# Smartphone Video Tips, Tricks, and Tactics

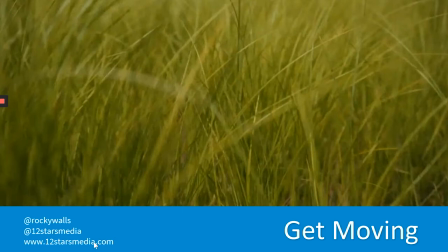20:18 So this is a scenario where, yeah, the grass is moving a little bit, but mostly the grass is moving because we're moving the camera through it. And so that's another one that you can think about, where if you think about if I'm showing a subject in my camera, in my frame, I'm looking on my phone, I'm seeing what's there, and there's really not a lot happening.
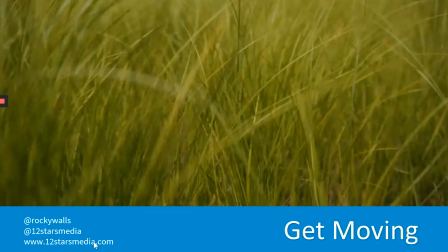20:37 There's not a lot of movement. Well, that's not a whole heck of a lot different than just taking a picture. So if we're going to use video to its kind of max, if we're going to make sure we take advantage of video to the max, and we don't really have a lot of movement happening with the subject,
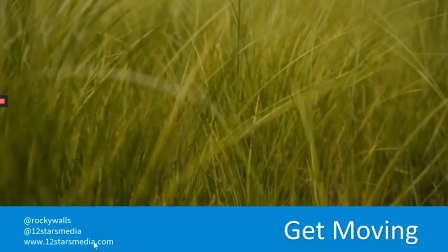20:53 then we can add camera movement. And this is where moving the camera with your hand can be actually very purposeful and be very helpful. So in this particular shot that I was showing, we moved the camera through the grass to provide some movement that wasn't really there if we had just set it completely still.
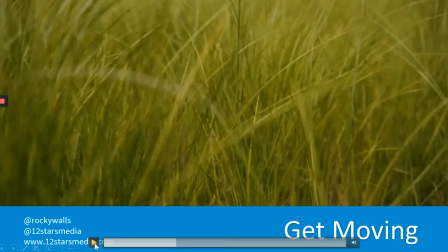21:13 And then finally, the last one, I'll play through this one so you can see that movement.
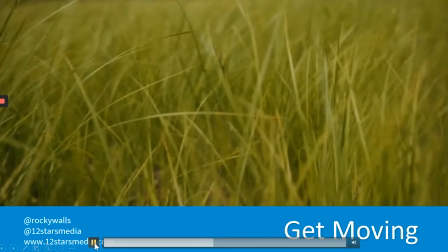21:19 The last one provides an example of really two things at once.
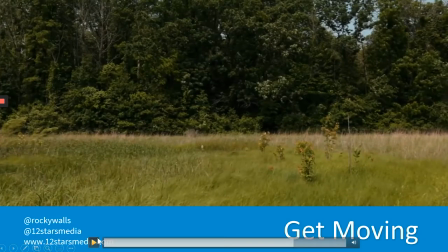21:24 And it's a wide shot, so you might not be able to see the movement very well. But the grass, again, is moving with the wind quite substantially. There's a lot of movement happening with the grass in this. But because it's so far away, you don't notice it as well as you did in that first shot.
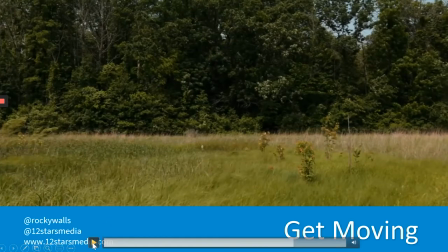21:40 So what we also did, and I'll play it while I finish up the tip here, is my button disappeared.
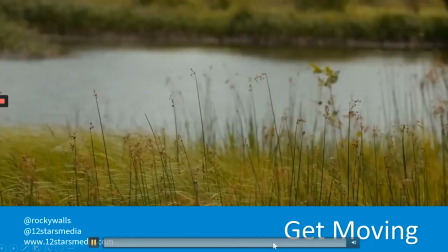21:47 There we go. What we also did in that shot was we moved the camera.
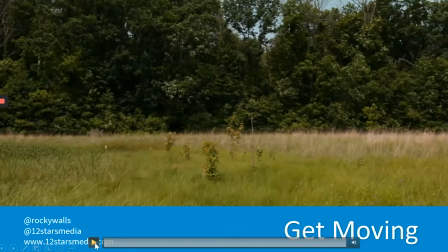21:52 We did what's called a pan, and we panned the camera from left to right. And you can do that on a tripod. You can do it with your hands. You can just hold the camera and aim sort of all the way to the left and then move the camera,
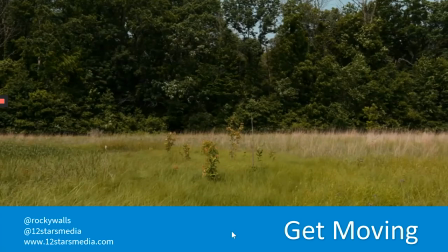22:10 move your phone with your hand to the right and provide that panning effect. That's different than a POV or a point of view shot where you're just kind of walking around and showing whatever you're looking at and kind of moving the camera to, you know, this would be like the equivalent of you just sort of standing there and turning your head all the way.
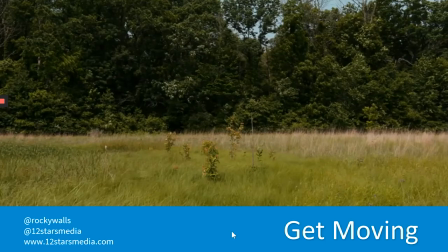22:27 You look to the left and then you just turn your head and look to the right and so I'll just play that again really really quick just through here so that you can see that
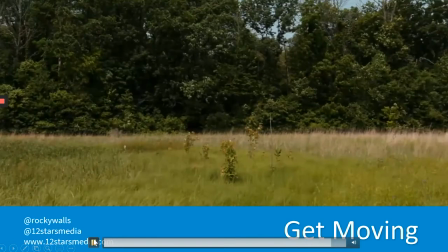22:36 movement which is both camera movement and with the movement of the grass we've got subject movement as well
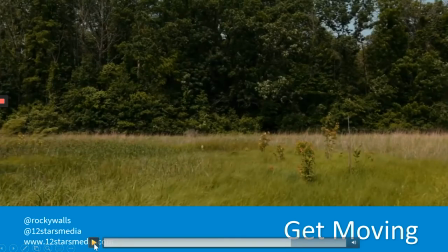22:45 and just play it one more time because
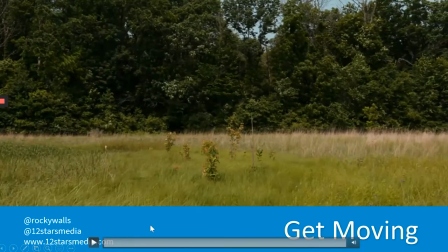22:50 if nothing else when you watch this if you watch the recording you'll be able to see it and so the timing of all of those clips you'll you may notice we actually I actually took this sequence of three shots directly out of a video of
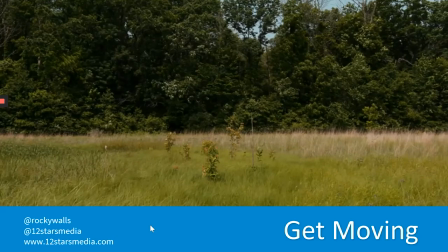23:03 talking about Indiana's wetlands that we partnered with Scott and Jill to make. The sequence of these three shots unedited, I pulled right out of that video. So that's how we use them in the finished piece. And so it's only four or five seconds.
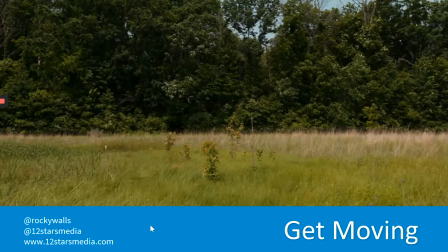23:17 I'm having to replay it over and over again, actually, because it's so short to demonstrate my point. But in the video, in the finished video, it's only three or four seconds. So for you out and about filming, you might you might just do these movement shots or even the stabilized shots for 10 seconds, 15 seconds at the most.
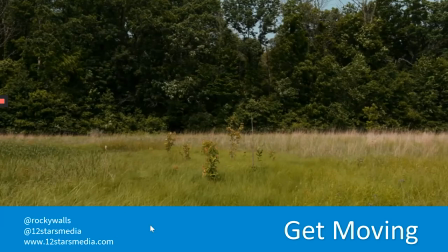23:35 We don't need usually it's very rare that we need somebody walking around for a minute or two with the camera, just filming kind of everything that they see for a minute or two. It's it's it's very rare that those kinds of shots are helpful.
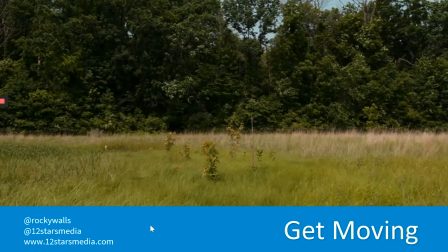23:48 In fact, they can be really difficult to sort through because we end up with so much content in editing that we don't know where the needle in the haystack is. So if you're very purposeful, if you're thinking, again, back to our purpose statement at the beginning, you're thinking very purposeful about where you're aiming the camera and you're adding either movement of the camera or
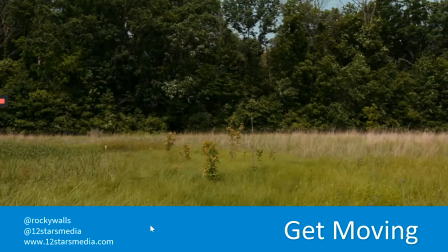24:07 movement of the subject or sometimes movement of both the camera and the subject only for 8 to 10, 15 seconds at the most, You're going to provide a lot of those really great short B-roll clips that are very useful in presentations or in videos like the one that I took this from.